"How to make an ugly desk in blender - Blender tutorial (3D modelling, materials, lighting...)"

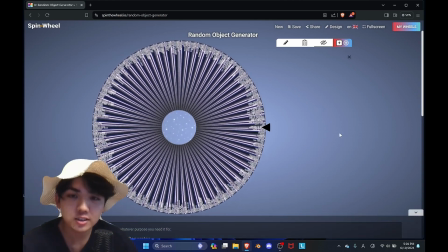0:01 Welcome. What I have here is a random object generator. It's gonna spin. It's gonna select some object. I'm gonna make that object, and hopefully, you can learn a thing or two about my workflow, and I can also learn to make new things that I usually wouldn't make.
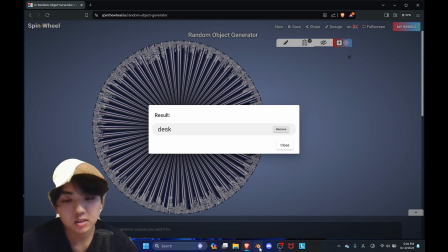0:14 A desk is quite boring, but maybe that's a good start for the first one, because it should be very, very simple.
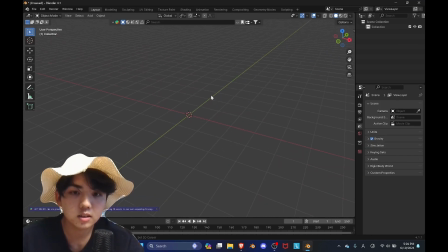0:20 You start by deleting everything. Press A for all, X to delete, and then I would Shift A, add a plane.
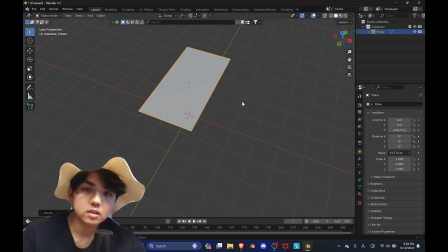0:29 You usually start with what you think would look best. I'm scaling SY2, scaling along the Y-axis by 2.
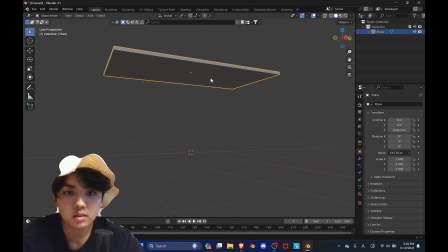0:36 Extruding for thickness downwards, and then you get the base. You can press Command R for loop cuts, like this.
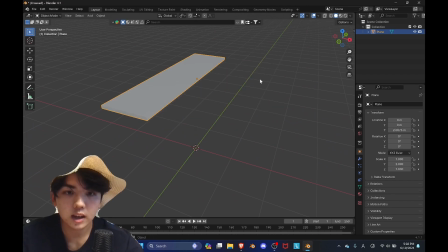0:45 Usually you don't have to, but for this case, I will delete half of it so that I can just add a mirror modifier
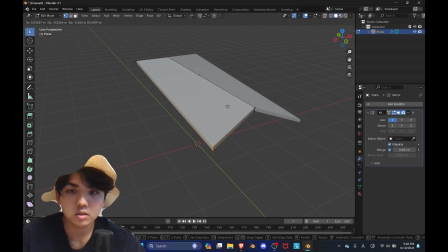0:53 to replicate it to the other side, so that whatever I do here gets copied to the other side. Just makes the workflow faster.
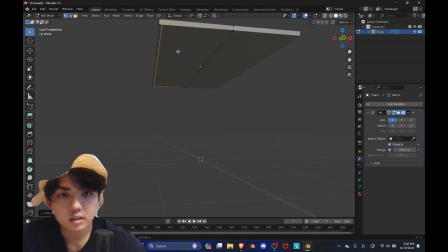1:01 I'll add another edge loop here.
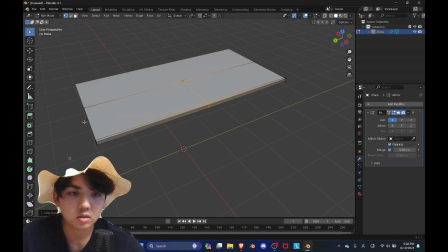1:07 You know what? I'm gonna add another mirror actually. Here.
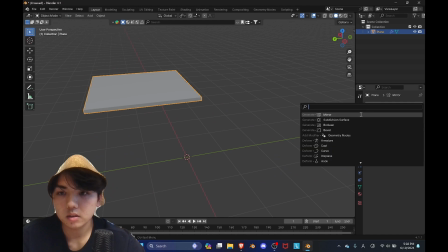1:14 So I would add yet another mirror on the y-axis.
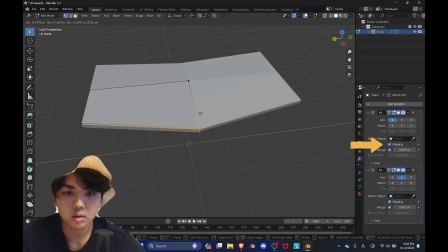1:18 Oh, by the way, clipping is so that even if I try to pull it apart, it doesn't, it stays intact.
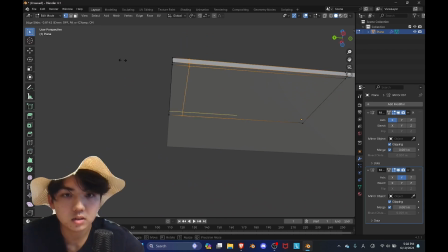1:23 So if I do that, then I can just make this one edge here, and it'll get applied to the rest. I really don't have to do this, but I'm doing this for the sake of symmetry, I guess.
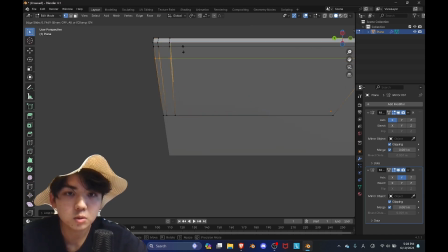1:33 More loop cuts. I'm trying to make a square-ish thing.
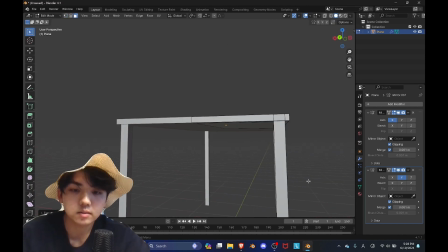1:38 And then you would just extrude it down, really. Cool, that's a desk.
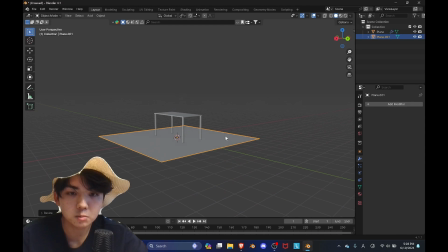1:43 I'll add a plane as the ground and scale it up. This is quite a big desk, I think.
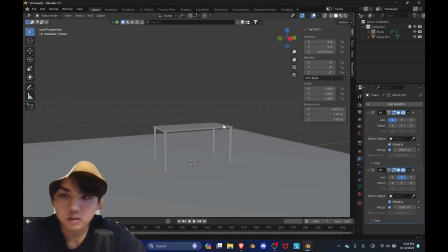1:49 It's 2 meters tall. It'd be perfect size for me. Now it's 1 meter high, which is, I think that's a fair amount. I've re-added the camera I've deleted.
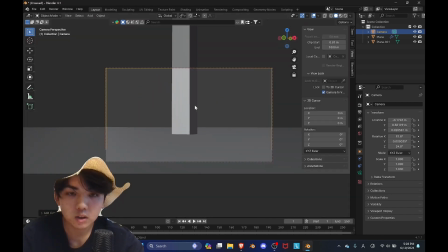1:58 View, camera to view. So now whatever you're looking at turns into the camera view.
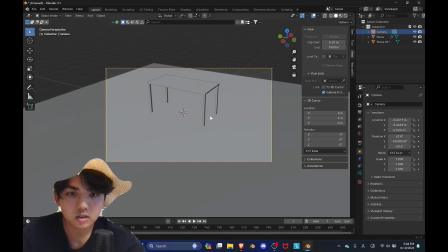2:03 So I'll just get a good angle on this desk.
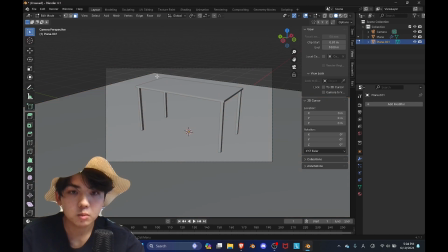2:09 Seems about good enough. I'm editing the floor right now.
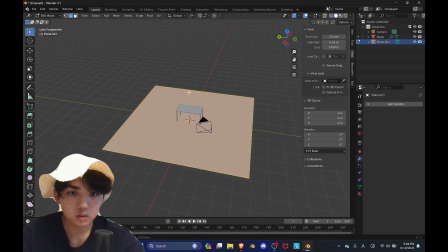2:14 Edge mode, edge select mode, edge mode, edge select mode.
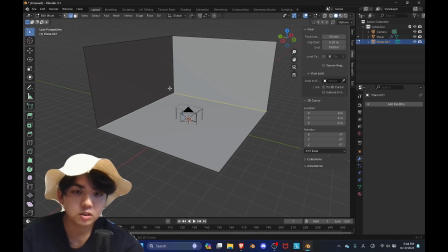2:20 To select the edges, and then extruding up, I can select these 3 and bevel.
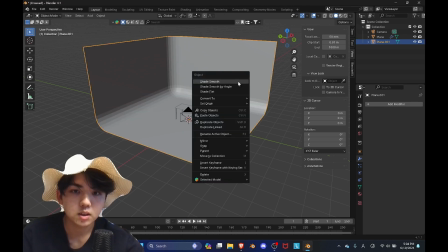2:26 Command B. Make the back smoother. So this will be the backdrop.
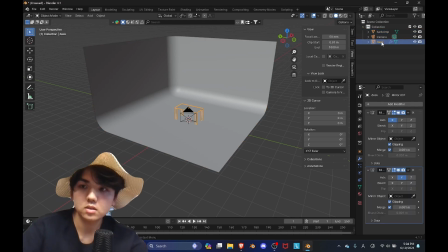2:31 This is the background to the scene. I guess I'll name this as well. This is the desk. So now it kind of makes the background look a bit more infinite.
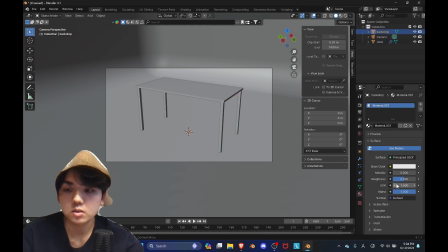2:39 I'm adding material to it. I'm adding a material to it now. Just make it like 0.95, really rough.
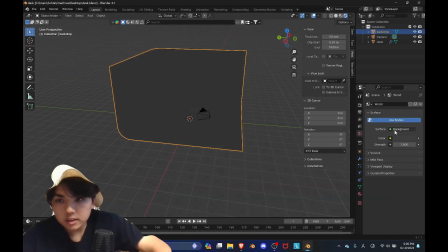2:44 See how it's really gray? That's because the world lighting is gray.
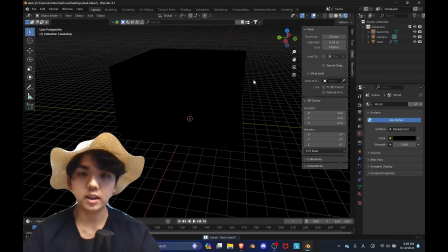2:48 But then that adds a bit of light that I don't want. So I'm going to make it pitch black so that I can isolate the light sources to be the only light source,
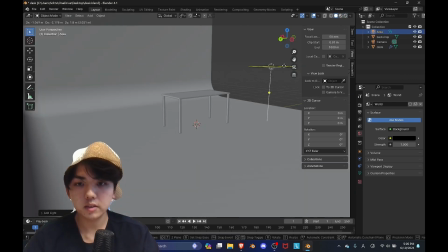2:55 because I believe it gives it a nice cinematic look.
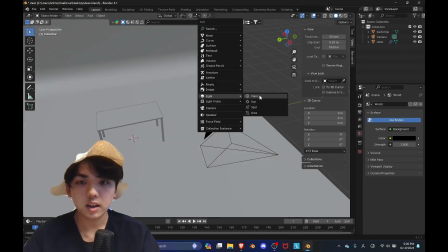2:58 And so I've just added a new light, area light, because I believe it works best for these cinematic scenes.
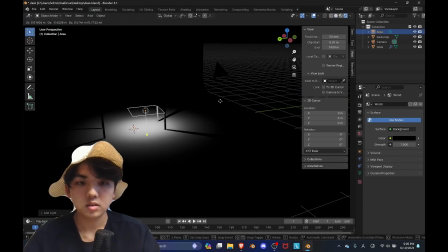3:05 This is an area light.
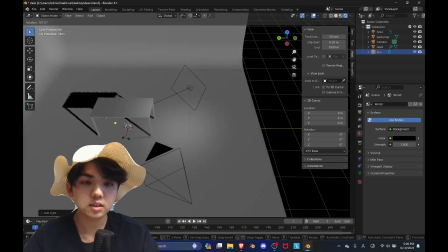3:07 Now I could also add like a sun, but a sun isn't great because you can have multiple, but it's more difficult.
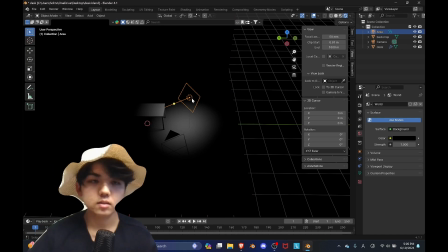3:15 It's harder to kind of light specifically where you want to light.
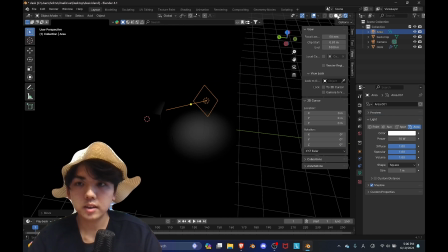3:20 So an area light is good. It's good. It's always a pain to like move it around and then reorientate to make it face the desk.
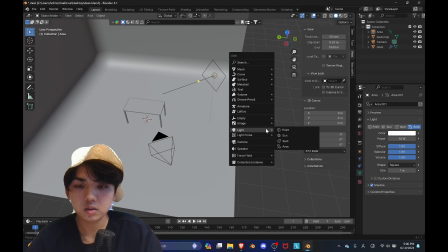3:26 So what I like to do is add an empty,
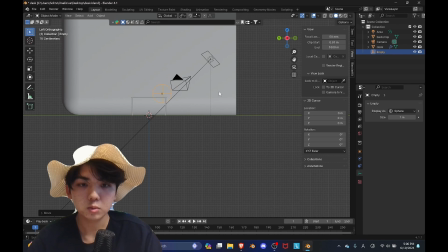3:29 which the light can track to, so that I can just move this empty for where the light should face.
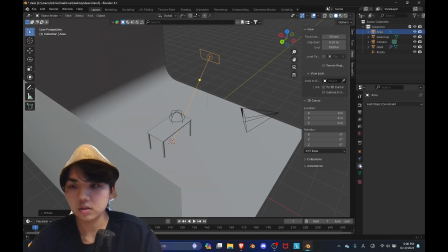3:36 Like, without having to do that, I can just add a constraint track to the
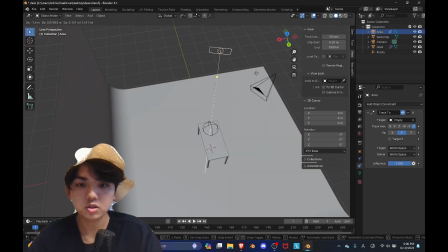3:44 empty, so that whenever I move this, it just tracks the empty. Right now it looks like this.
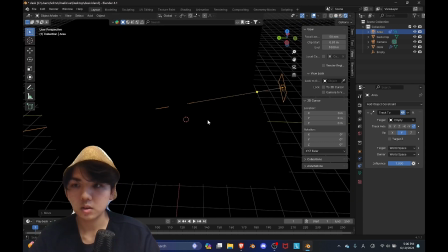3:49 You don't see anything because the light is currently too far away, and 10 watts, so it's too weak.
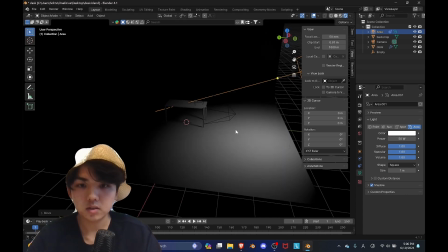3:55 I can make it like 50. But you see that here's the lightest part, and it's showing less here.
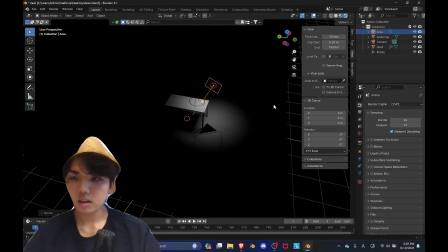4:00 That's because of the spread. So Blender has 2 render engines.